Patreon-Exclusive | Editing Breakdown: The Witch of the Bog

Hello, welcome to the Witch of the Bog editing breakdown video in celebration of 10,000 Witch of the Bog views. At the time of creating this video, it is now pushing 20k. I think we just hit 19. So big deal, obviously. And, despite being a week or two late, I still wanted to make this editing breakdown video for those of you interested. Introductions. My name's Alex Pither. I'm a co-founder at Albatross Pictures. I hope you've been enjoying what we've been up to.
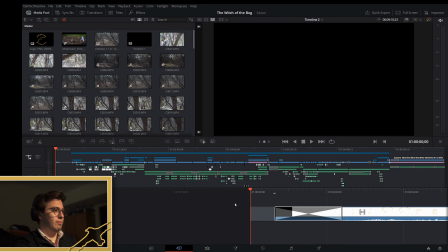41s
To begin, this is the editing software I use. I use DaVinci Resolve Studio. We're on the project file for Witch of the Bog. This is kind of the overview of the timeline. So start of the film is this red line.
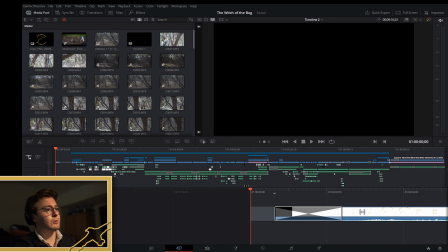57s
End of the film is this gray line back here. And everything in between is the movie. So to kind of give you a idea of what we're looking at, this is kind of Act 1, this is kind of Act 2 in the middle, and this is kind of Act 3 at the end.
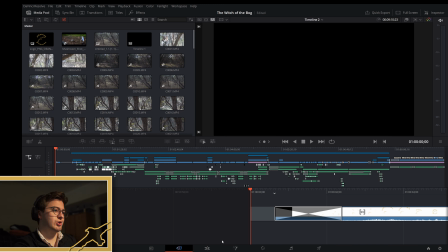77s
I also recommend you watch the movie first before watching this, not only for spoilers, but also for context.
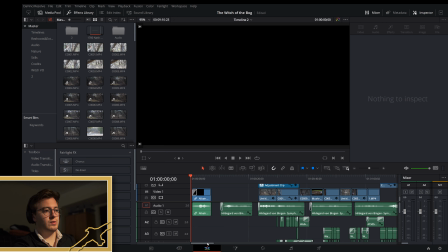84s
We're going to flip from the overview mode to the assembly mode, or the editing mode. And I'll just kind of skim through this and pause where I think more information or more context or explanation would be helpful or good.
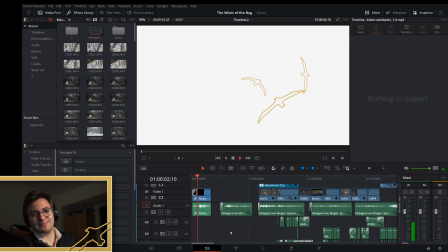104s
So to begin, this is our new header. I was very excited to present that with the film.
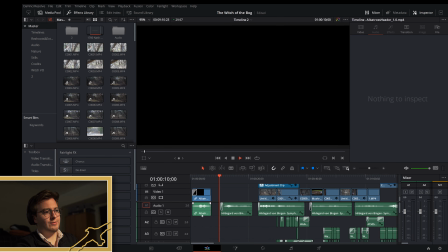110s
Just a nice little animation. And then there's about 5 seconds of black, and then you get this vocal in. And this kind of sets the tone. I'm a big Lord of the Rings guy. I love the opening vocals in Fellowship.
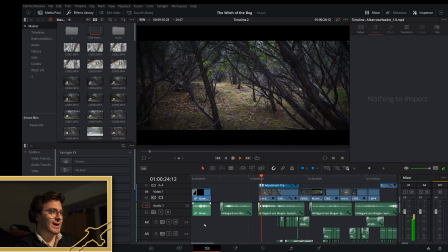126s
And I kind of wanted to do that, just to kind of have that, what would the right word be? Kind of mystique and just world building, kind of mysterious.
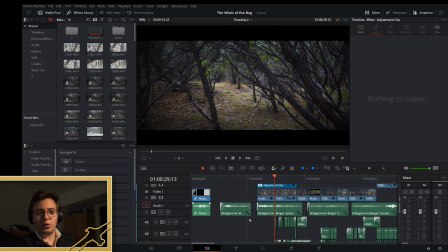144s
It is kind of a horror film, so I just wanted some just some atmospheric music on the black screen to get you into it.
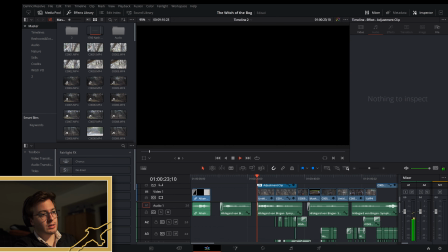156s
And then we cut in, and we don't only cut in,
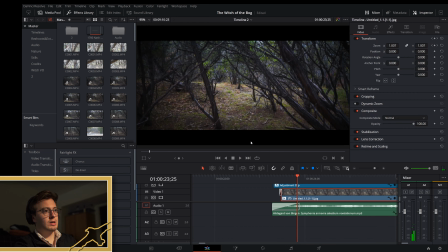160s
but there's this blur effect that I do to kind of give it a out-of-body experience. And this is just a still photo, so this isn't actual moving footage yet. This is just a still photo, and as you can see here, the scale is slowly pushing up.
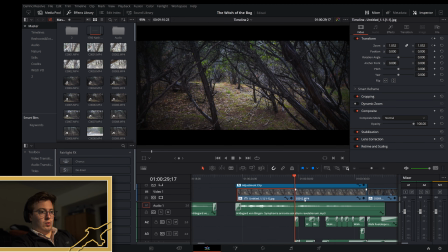181s
And then right when we hit this cut here, we cut to the actual piece of footage, and she enters frame. I should have also mentioned everything green is audio, and everything blue is picture or footage.
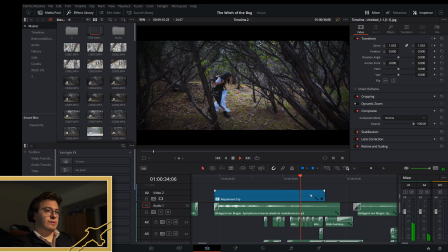203s
Let's see.
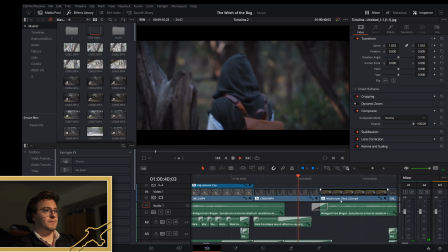204s
Yeah, and then we cut, and I do another little blur transition, because I'm purposely waiting to reveal her face.
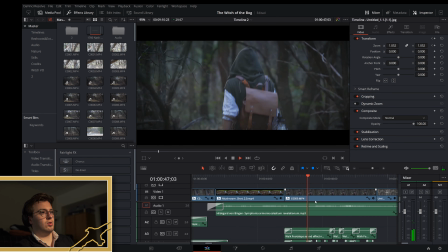214s
I don't want the audience to know exactly what's going on yet, so it's kind of blurry, shallow depth of field, she's facing away from the camera.
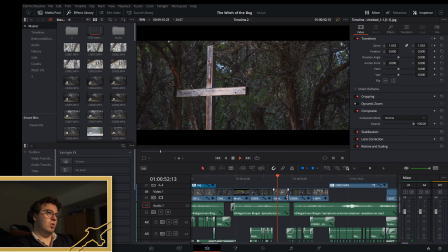225s
Meanwhile, we're cutting to kind of world building, just pretty static shots of different elements of the world. My buddy Bailey helped me with the CG mushroom.
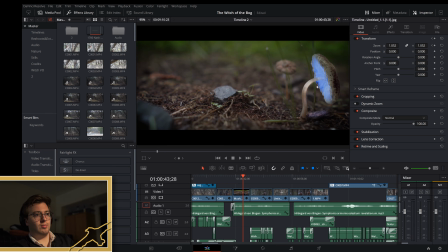240s
The stem is real, but the head of the mushroom is not. We kind of did a little glow effect. I think it looks really nice.
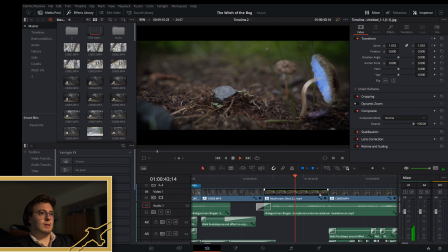247s
Comes in and out of focus too, with the rest of the shot.
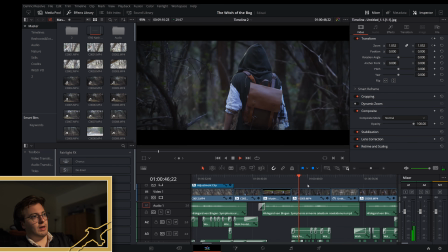253s
These walking shots, I love that we got this natural kind of lens.
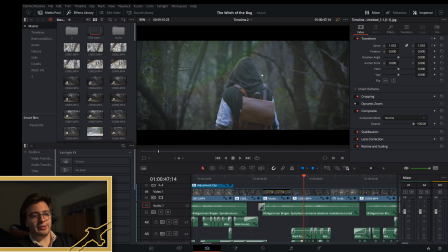257s
It's not even a flare, it's more of a spill, like a lens spill. Kind of hits the camera.
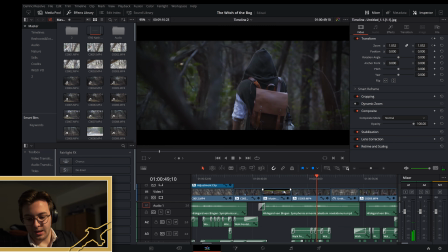263s
I have this pretty tight 56 millimeter with a crop factor of 1.5, gets you about 84.
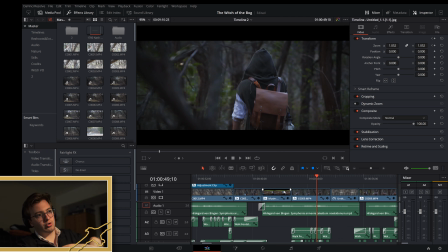278s
So that's like a pretty portrait lens. And one of the like aberrations, all lenses, all glass have to do with physics. So one unique factor of my 50 is you get these green rainbow effects.
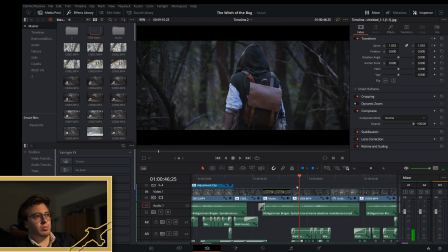299s
On some projects, I purposely avoid it because it just doesn't fit. But with this one, with the kind of enchanted forest feel, it ended up working quite well, and I quite like it.
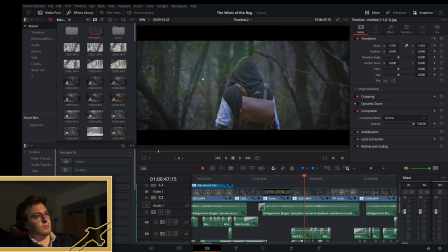313s
But yeah, these kind of bands, these streaks here, is what I'm referring to. It happens 2 or 3 times in the film. This is the cross, which alludes to, obviously, the main set piece later on.
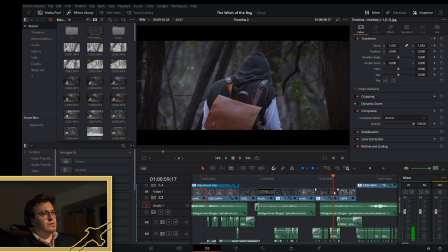330s
Continuing to walk, I just kind of told her to walk. I just pointed in a direction and said, walk for a minute, and I'll see what I can get from behind you.
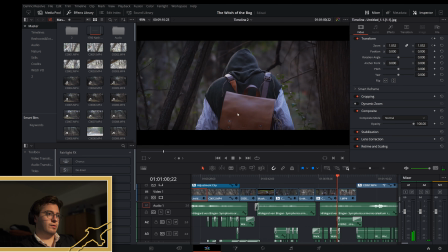341s
And there are these natural moments where she slows and steps over things and ducks under and pushes branches out of the way.
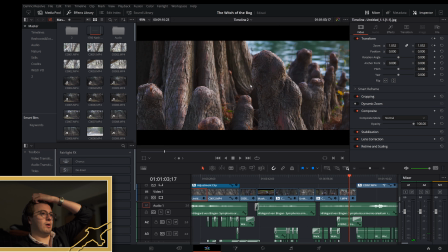351s
This was a cool thing I found on a trail in Austin, Texas, which is where this film is shot. I was debating having water in the film, because I'm like, water is a very peaceful thing.
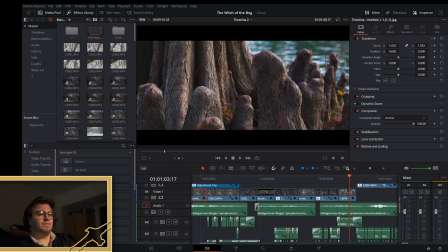366s
This film is a horror film with black magic, and it's darker. So I was debating water, but ultimately I chose it because these formations are really cool.
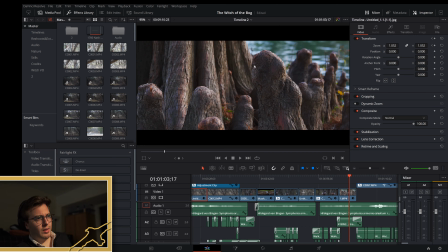380s
I don't know if these have been like logged and chopped down, or if they just, I don't know. I'm not a treeologist,
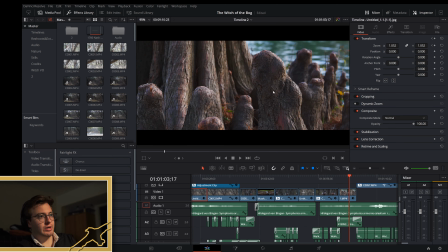392s
but it's very cool, and it reminds me of like black magic and just something you would see in a fantasy world, so I kept it.
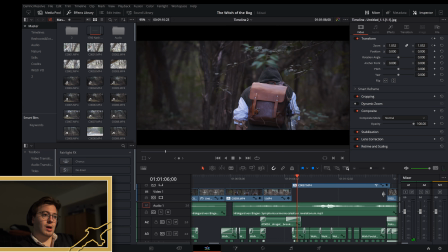401s
And then you'll notice we have nothing down here on this first video track, and it's instead up here. Well, why is that?
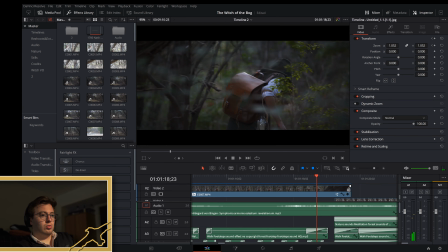411s
That is because it overlays on this bottom track.
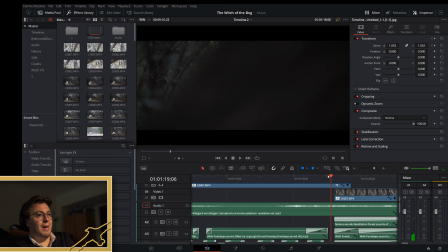419s
And what that does is I'm able to mask this.
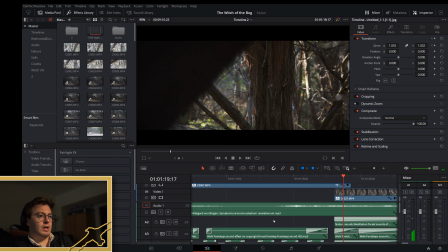425s
So essentially, I can actually probably show you.
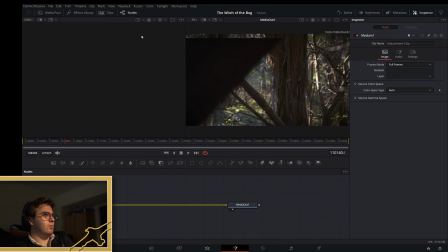428s
If we go into the VFX area, and then we come up to clips, and we scroll
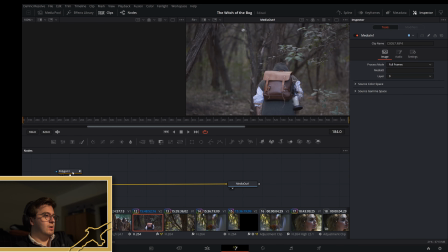438s
to here, we have this polygon and these keyframes, these white keyframes.
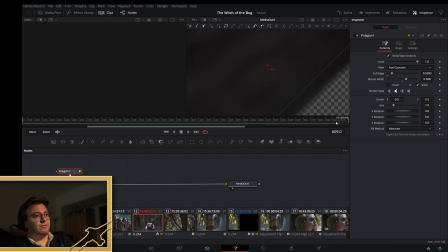447s
So as the tree branch comes across, I've basically masked in this transition, which is like a transitional wipe or like a physical wipe, because it's using something physically in camera to wipe across the screen,
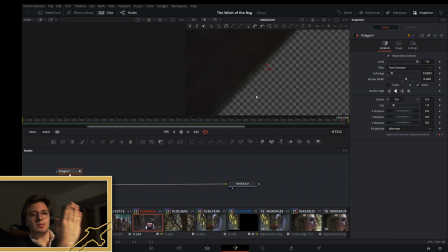463s
as opposed to a Star Wars wipe where it's just a graphic essentially, or a post effect. But no, I essentially add in this polygon that peels across the screen, and then with a little bit of soft edge, because this wouldn't look good.
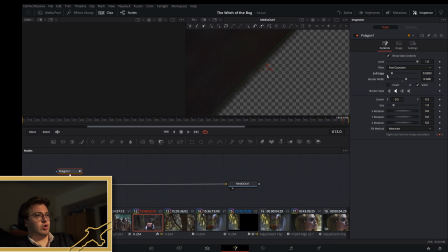481s
So you get a little bit of soft edge in there. It looks like the other side of the tree.